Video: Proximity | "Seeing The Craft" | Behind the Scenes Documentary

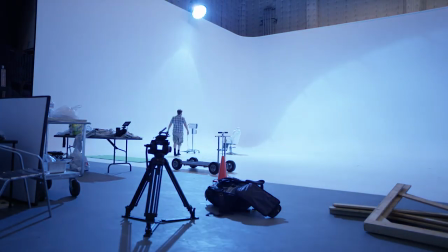(0:06) I'm rolling! Still rolling!
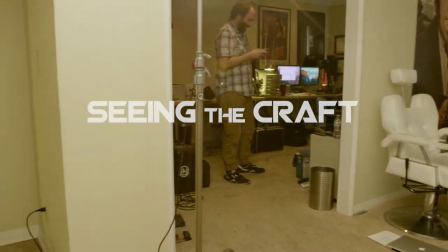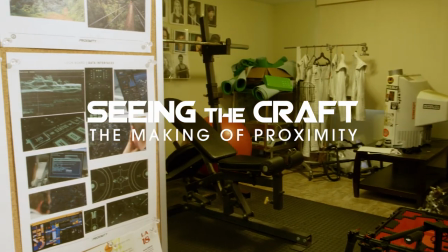(0:20)
In
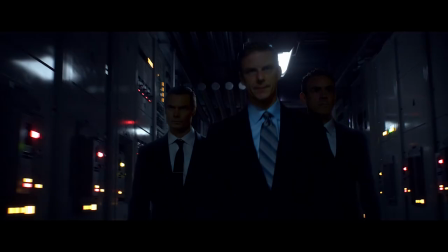(0:25)
the story the main characters get captured by these agents that work for this fictitious government agency called the ISRP.
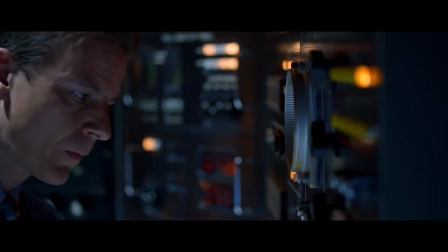(0:31)
And because it's a fictitious agency, you know, we're allowed to take some liberties with the way that things are, the way that things look.
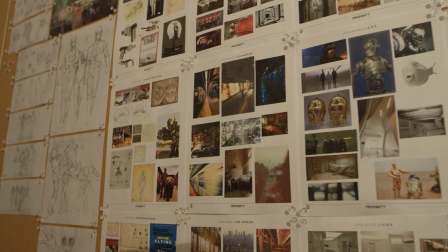(0:39)
When thinking about what kind of technology they had, this was really a chance for us to sort of push the sci-fi a little bit.
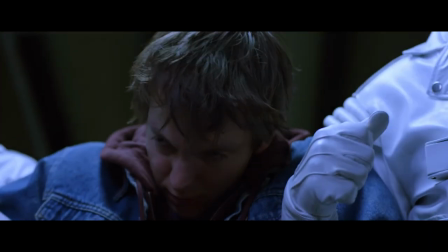(0:46)
It might be possible that in the underground bunkers where they're actually taking these people,
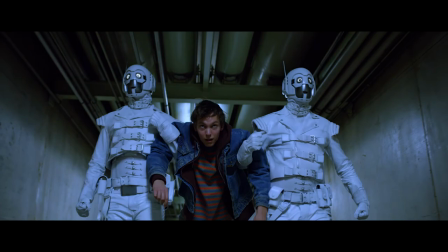(0:51)
they would probably be using some kind of machines and so that's where the idea for the androids came.
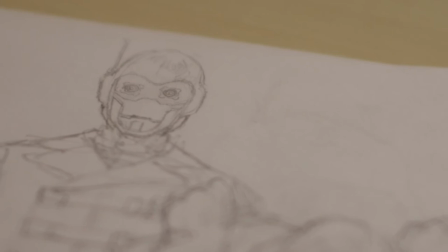(0:55)
Because they're machines, somebody with psychokinetic abilities wouldn't be able to manipulate their mind or read their mind,
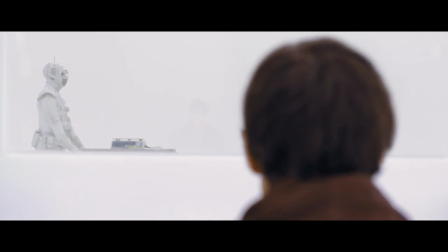(1:01)
so they would send in these robots to work with the people that they had captured or taken in for questioning.
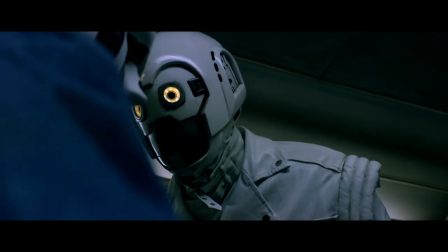(1:08)
I wanted them to feel threatening but not scary knowing that we don't have the budget to do full CG robots. We were gonna have to figure out a way to do this practically and so when coming up with the design knowing that it would have to be actors in suits that sort of helped us structure how these characters would look and my mind kept coming back around to police officers,
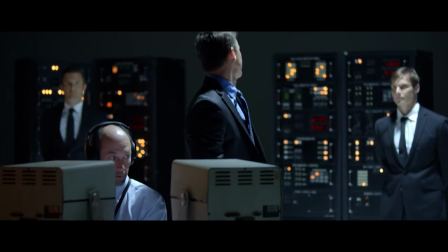(1:29)
law enforcement and you know FBI agents people that have authority over citizens they can do whatever they want they're not necessarily scary like horrifying and
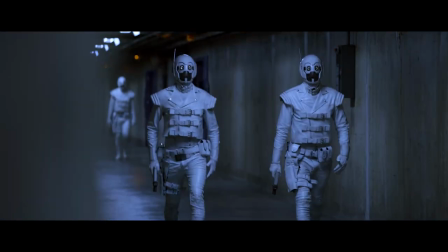(1:39)
terrifying but whenever they're around there's always this kind of unnerving intimidating
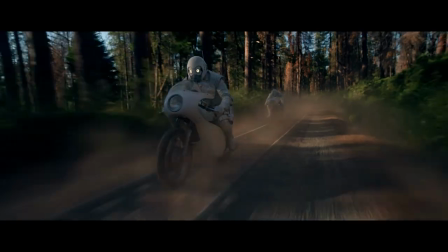(1:44)
factor from a police type of figure and so that's what we sort of base the design
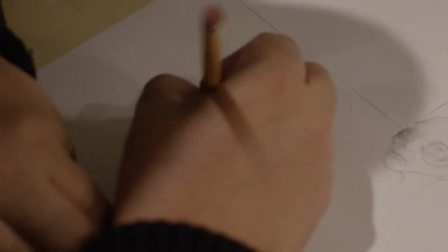(1:49)
around I'd sat down with our storyboard artists and we'd come up with ideas for this in different sketches of
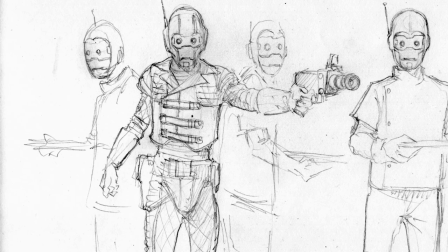(1:56)
what they would look like it ultimately came to sort of a mixture between C-3PO and Captain EO.
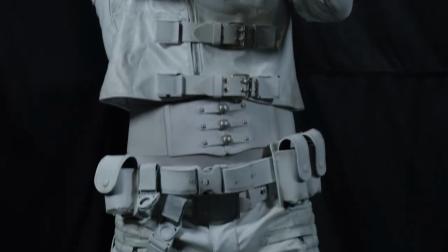(2:02)
So it's a robot interior but it's got this suit because it's an official member of this organization so they wear uniforms.
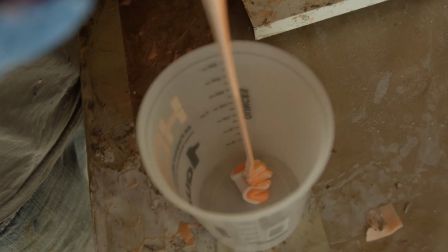(2:10)
And then we needed to actually build these helmets practically.
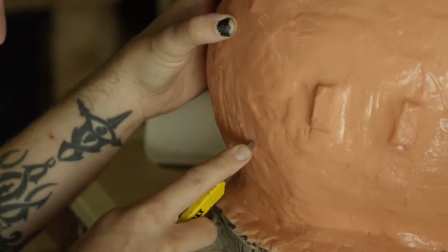(2:14)
We had Will come in and he sculpted them out of clay, cast them in this kind of rubber material, and then he'd create positive molds of it.
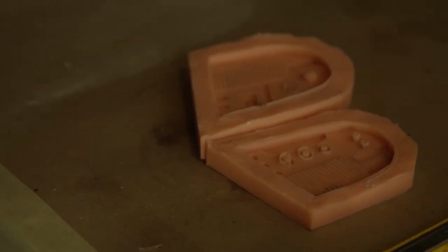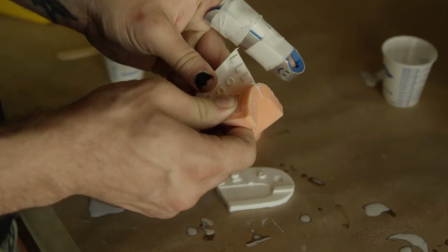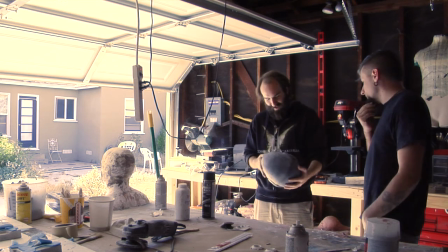(2:36) I can't believe how exact this looks to the drawing. The wires and tabs and stuff.
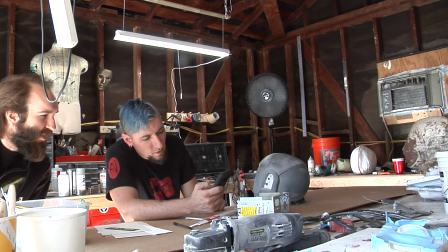(2:42) I thought it would be maybe having some wires shown in here somewhere. That would be cool.
He had built each helmet,
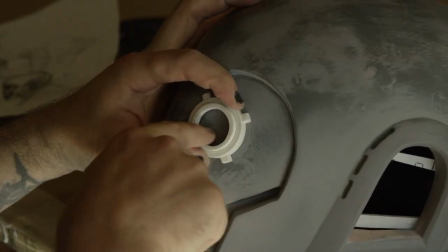(2:48)
then he would go in and customize them and put in the lights into the eyes and the magnets so that the helmets would clamp on.
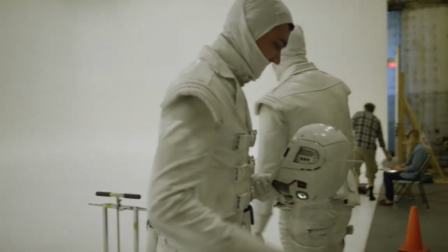(2:56)
And then at the same time we had two actors that we had hired to play these characters and so we form-fit the suits to them.
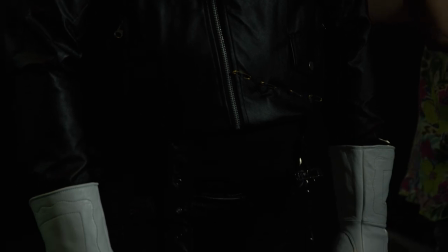(3:03)
So we started with just black leather suits and we actually turned them white by using leather paint.
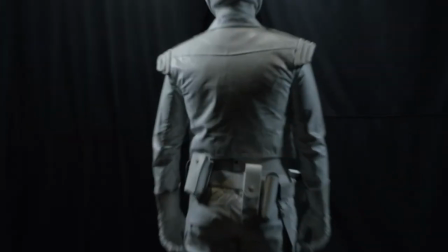(3:10)
So it's actually white leather paint on these suits.
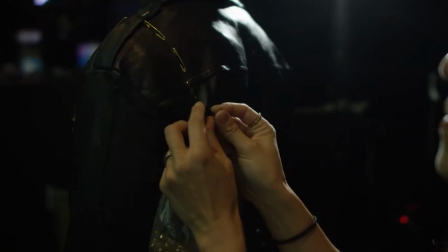(3:13)
And then had a seamstress and a costume designer come in and custom-fit all the latches and everything that was on the suit.
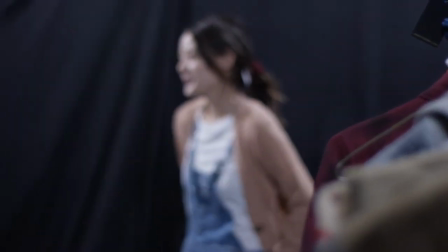(3:20)
The wardrobe was important because for a large part of the film, our main characters are wearing the same costumes throughout the movie.
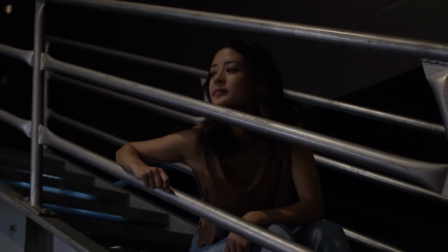(3:27)
That was cool because that was the first time that you really got to see Eric's vision come to life because you saw the androids and their custom suits.
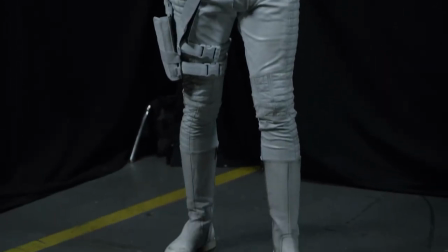(3:36)
And I was like, wow, this is actually... Because it's one thing to read it on the page, but then to see it in real life and in the flesh, that was really cool.
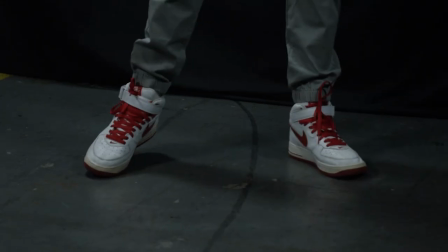(3:44)
Just seeing Ryan in his Nikes and his 80s wardrobe was really cool.
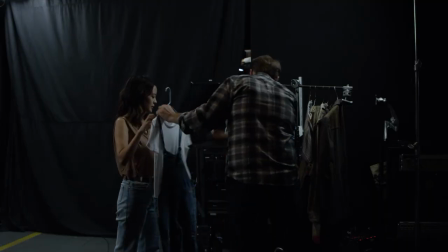(3:50)
And then they put on the overalls on me,
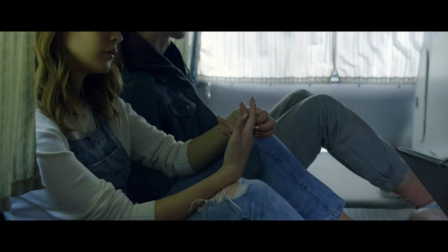(3:53)
which I ended up wearing for the whole movie for two years, which was interesting. Yeah, wardrobe was the one thing that kind of threw me a little bit.
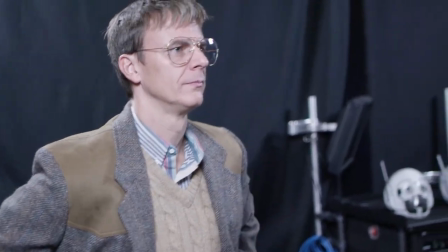(4:06) Perfect.
Graves, he was a tricky character because when he's first introduced, he's introduced as a journalist.